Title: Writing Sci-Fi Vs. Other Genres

Welcome to Film Riot and Merry Christmas, which you might not be watching this on Christmas, but it was posted on Christmas. I'm not recording it on Christmas, so there might not really be any real reason to say that, but I'm still going to say that. Merry Christmas. Today, we are answering questions that you submitted about our new short film, Sentinel, which if you have not seen it, check the notes below for a link to that.
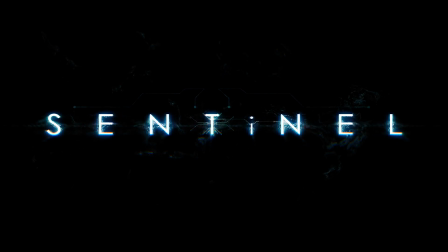22s
Definitely watch that before you watch this because we're going to be talking about it. Worked with a lot of really talented people on this one, including Andrew Kramer. So as you could guess, with Andrew Kramer involved, the visual effects are absolutely out of control. So definitely go check that out and then come back and watch this. But let's get into the first question.
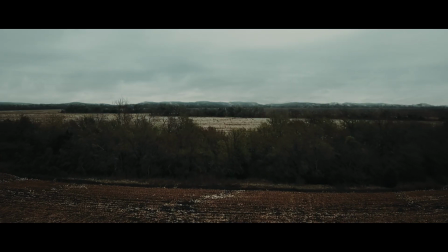36s
One question that wasn't asked, but I'm going to talk about anyway because I loved it, is the opening shot of Sentinel, which is this drone shot right here that I shot on my Mavic, which originally looked like this. Ryan Thompson, who's crazy talented, handled this one, and it was done using stock images because the original clip right here feels very bland,
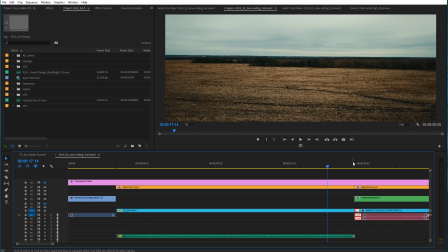53s
flat, part of modern society, and it just doesn't work for the tone that we were trying to set. So we wanted something that felt a lot more enclosed in and in the middle of nowhere. No help is coming for this guy, and we accomplished it using stock images.
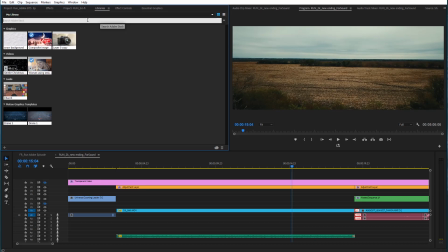66s
So inside of Premiere, I could always grab a stock image just by going to Adobe Stock and then searching out the type of image that I want to find,
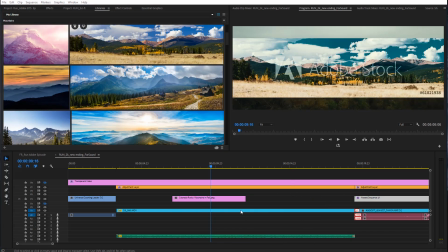74s
scaling through, find something that will work, and then I can plug it in right inside of Adobe Premiere to give Ryan a sense of what I'm looking for.
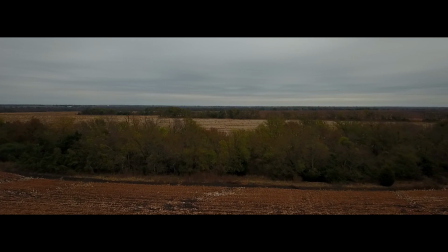81s
Then I can pass that off to him. He takes a shot and then works his magic to make the thing look insane.
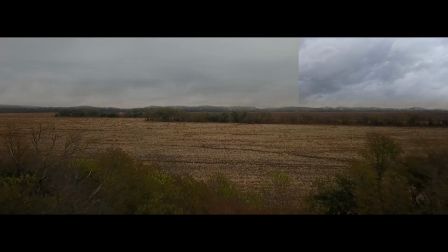86s
To this point, no one had caught that it was a VFX shot, which is a huge compliment.
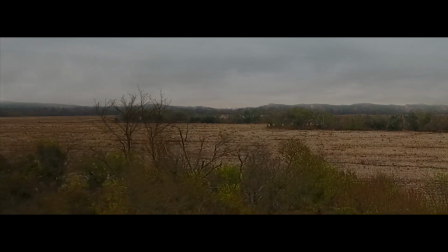90s
He also added a tree right here that overlapped the background, which I thought was a brilliant touch because it helped to glue everything together.
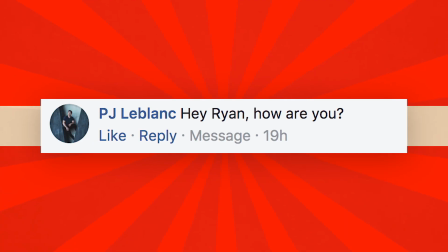97s
But now to get to your actual questions. Hey Ryan, how are you? Hey PJ, pretty good. Pretty good.
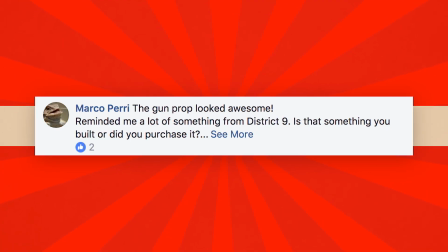102s
The gun prop looked awesome, reminding me of something from District 9. Is that something you built or did you purchase it?
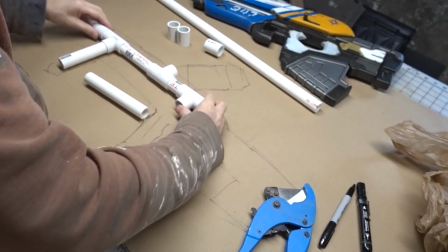107s
That was built by my friend Bill Duran. He actually did a whole build video about how he made the gun, so if you want to check that out, look in the notes below. Now that you've delved into a few different genres,
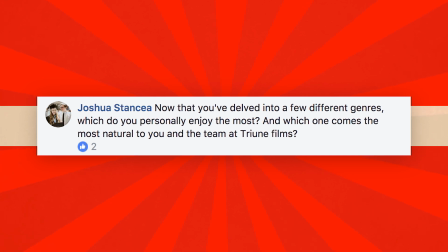116s
which one do you personally enjoy the most, and which one comes the most natural to you and the team at Triune Films? I think it comes the most natural to me, and I enjoy this sort of action the most. Not necessarily sci-fi, I do love sci-fi, but this sort of thriller, action type of thing. But when you tack on like a sci-fi element, a fantastic element, I get even more excited about it. Also, horror would land in there too for me. I think those two things, sort of a thrillery vibe where you can have the suspense, you can have the intensity, you can have the action. That's the stuff that gets me very excited. And it's just heightened emotions with everything. And I love toying with that because you really get to put exclamation points on things, which is a lot of fun. And I'm always talking about giving an audience an experience, and those have very heightened experiences.
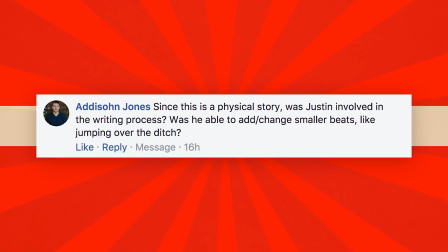160s
So that's a lot of fun to add in as well. Since this is a physical story, was Justin involved in the writing process? Was he able to add/change smaller beats like jumping over the ditch? There actually was no script for this one. With each thing that I do, I'm always using it as a test, an experiment, a way to learn more, to advance myself towards the end goal of feature films. So I wanted to go into this with just bullet points of ideas of things that I wanted to make sure to include in there that called back to itself or external things. But there was no traditional script there. So when we got on location, it was very much figuring out where we fit those beats in and sort of developing things on the day.
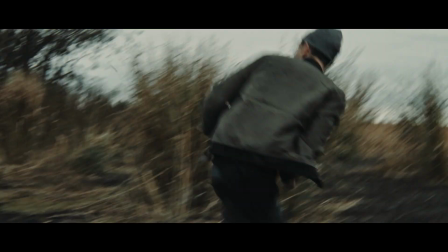198s
And Justin was a huge part of that, of course. So the things like the flip once the explosion happens behind him, the jump over the ditch,
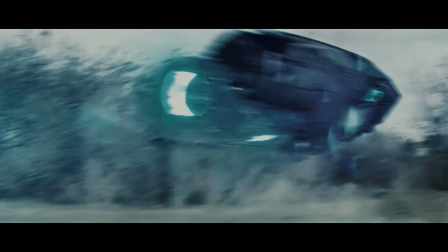205s
the roll into the barn, those were all Justin's ideas, bringing these little stunt moments to the table to help heighten everything.
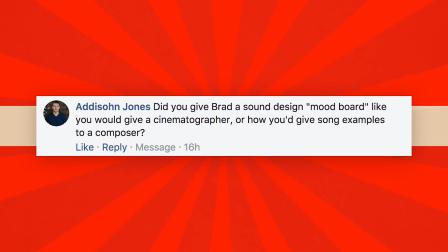212s
Did you give Brad a sound design mood board like you would give a cinematographer, or how you'd give song examples to a composer? I was actually a part of the sound design and sound effects editing for this one. So inside of Premiere, I layered all the sound design in there for the entire film. I just didn't really do a massive mix on it. And then I could bounce that to Audition, do a basic mix so I could show it to people so everybody could really get the feel of what was happening. And then I sent that off to Brad. So he had everything he needed down to the Foley cut in, the running was cut in, all of that. So he could very much see the vibe of what I was going with and then start designing from there. So he added a lot of sounds. He took out some sounds and replaced them with better sounds.